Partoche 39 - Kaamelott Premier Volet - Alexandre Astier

On finit les motifs par celui de Furadja, c'est une femme tortionnaire qu'on découvre dans les flashbacks d'Arthur.
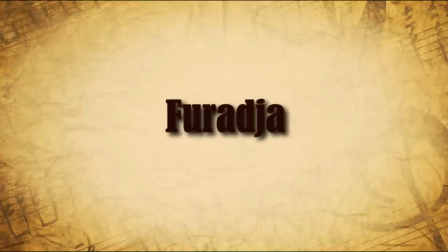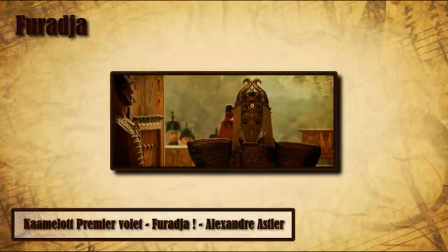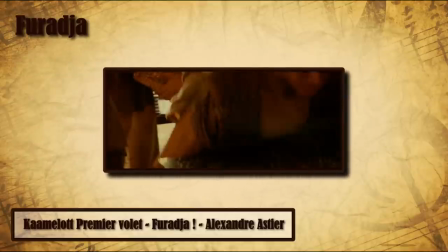j'ai tiqué quand j'ai entendu ce motif la première fois parce que c'est exactement le même que dans le morceau heaven de la première série animée full metal alchemist
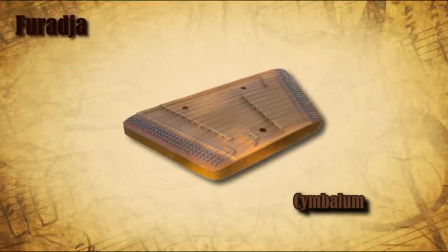bon sinon c'est un motif anecdotique joué au symbole homme bon alors ça j'adore et qu'on réentend là à la
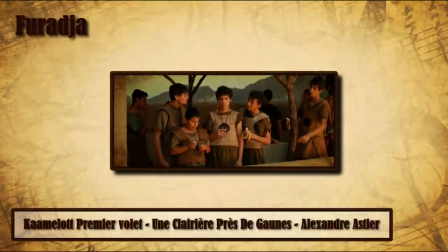harpe ou alors une variation ici
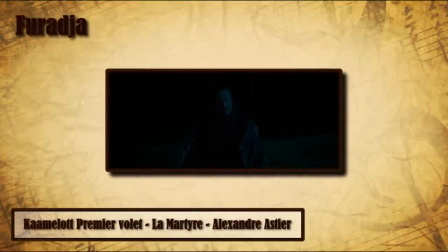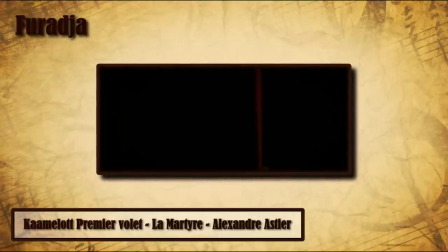voilà il me semble que c'est tout pour les leitmotifs du film pour moi l'essentiel est là mais on rappelle qu'une bo ce n'est pas que les thèmes il ya tout un enrobage de phrases et d'harmonie qui construisent le reste la musique est en général très mélodique et même
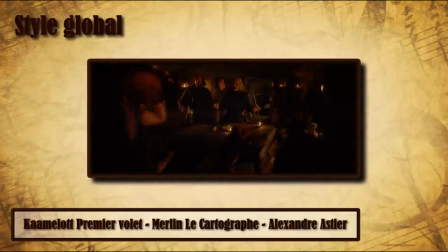si ces mélodies sont simples et souvent courtes, elles évitent les formules répétées et l'accompagnement les met en valeur grâce à une certaine richesse harmonique.
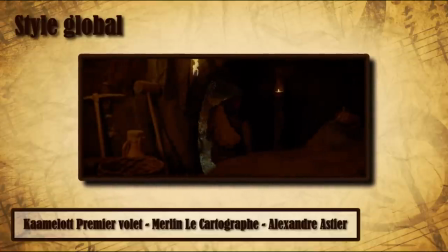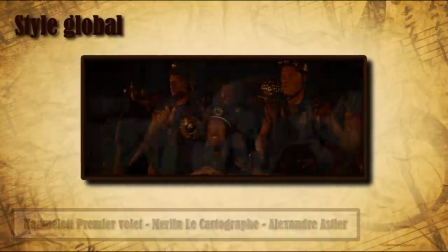Y'a pas énormément d'éléments décoratifs, comme des petits motifs de bois par exemple,
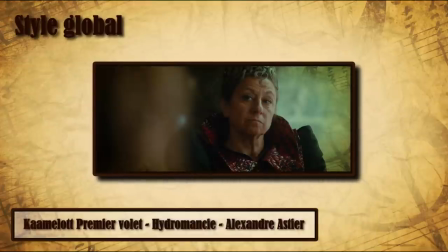mais beaucoup de contrechamps qui forment des couches superposées en dessous de la phrase principale.
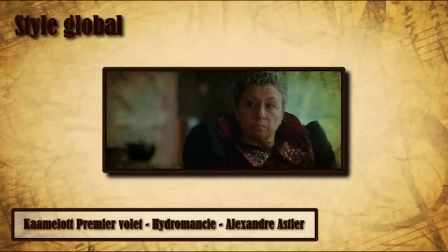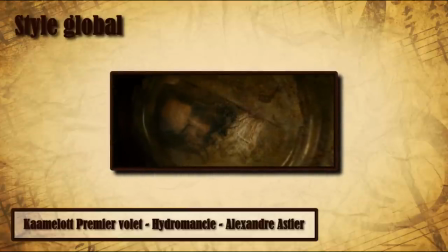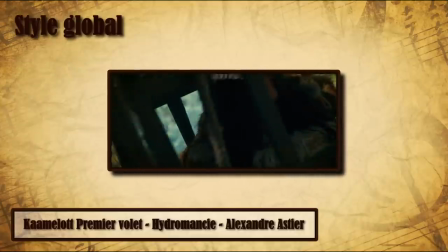Pour Kaamelott, Alexandre Astier pioche dans le langage modal et tonal, héritage de la musique occidentale.
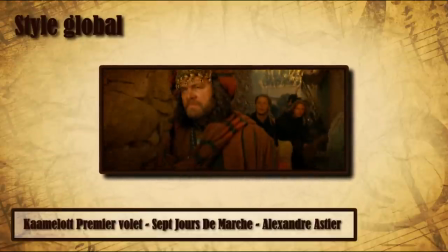Des enchaînements de ce type, par exemple, bah ça c'est de la musique modale, puisque des notes du deuxième accord ne font pas partie de la gamme de départ.
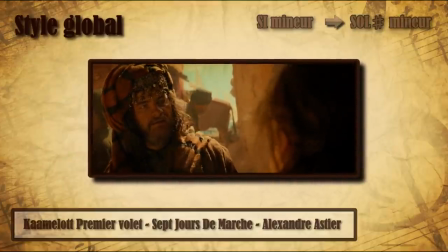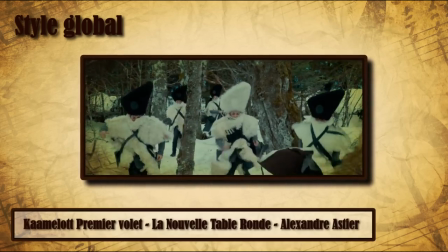Le compositeur use souvent de doublures à la tierce, et ça aussi, c'est un classique de la musique tonale.
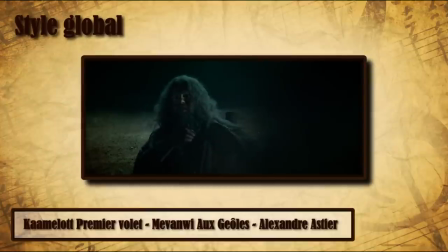Il y a des accords de quatre sons ou plus, on en a déjà parlé avec le thème romantique, mais en voici d'autres.
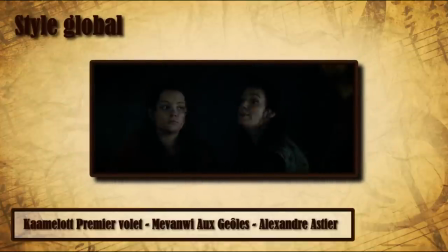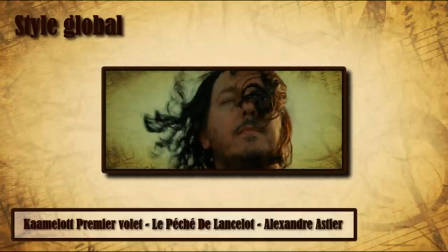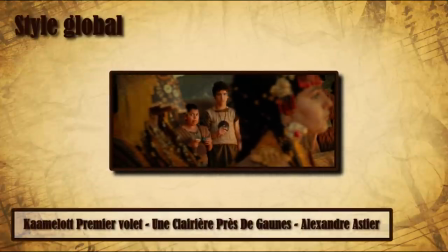Un des éléments anecdotiques, mais qui cristallise quand même pour moi une certaine constance dans la bande originale, c'est la répétition de ces petites notes de timbales sur des nuances très douces.
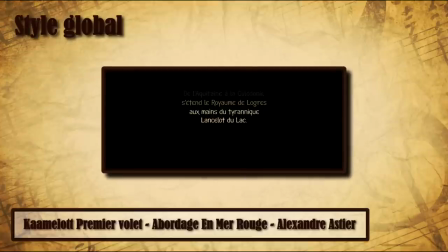Ça me rappelle que le royaume est dominé par le gouvernement tyrannique de Lancelot. C'est discret après dix années de règne, mais ça reste là.
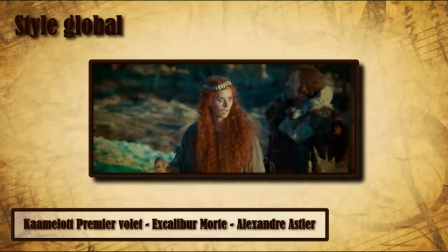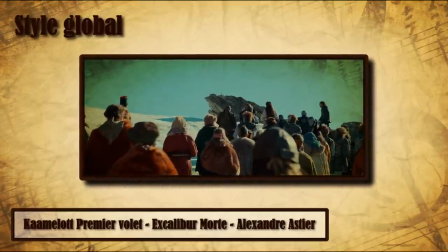C'est un détail qui participe surtout à caractériser le son général du film, marquer son identité sonar.
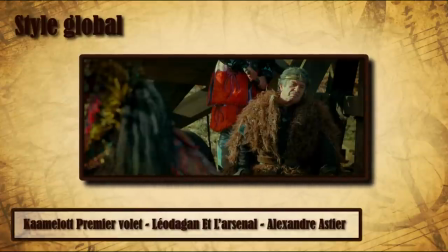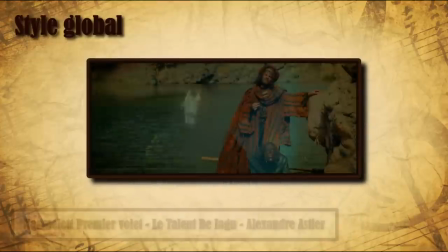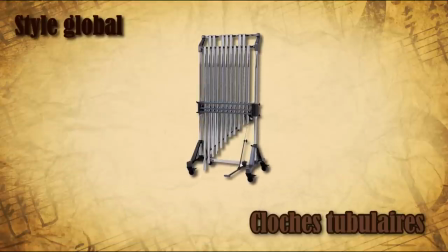J'aime aussi pas mal l'utilisation de la cloche tubulaire, qui ne m'évoque pas le sacré ici.
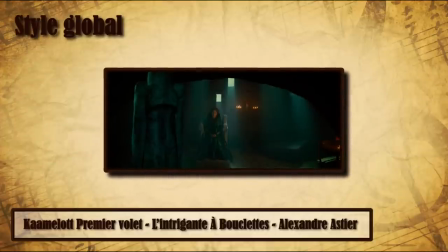Et ça fait plaisir de ne pas réduire cet instrument qu'à ça. Le son est beau en soi, et ce suffit à justifier son utilisation.
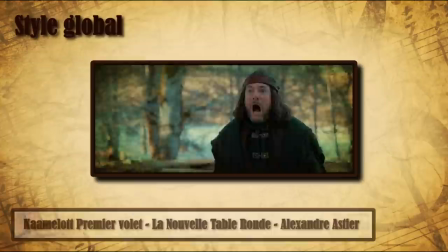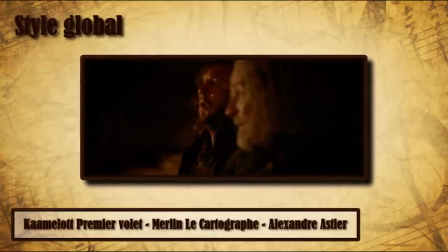Sa résonance, en plus, accompagne parfaitement les transitions vers une sorte de regain de motivation.
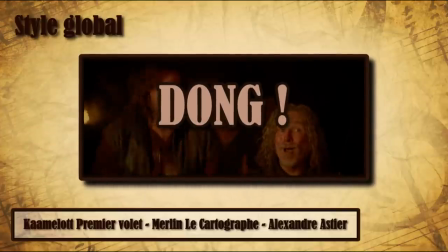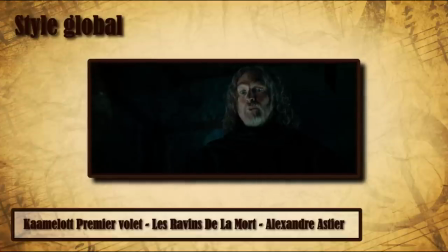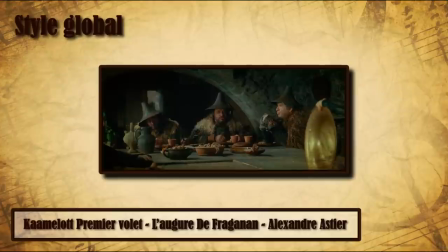Bon, par contre, on a bien le cliché des chimes et harpes pour souligner la magie, ça marche toujours et on aime.
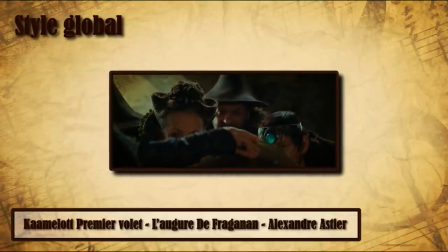Bon, j'espère ne pas avoir été trop à côté dans mes interprétations, tout ça c'est subjectif, vous vous en doutez, en tout cas une jolie musique de film orchestral française qui fait plaisir pour une saga que j'adore. Evidemment j'ai hâte d'entendre la suite. Et vous ?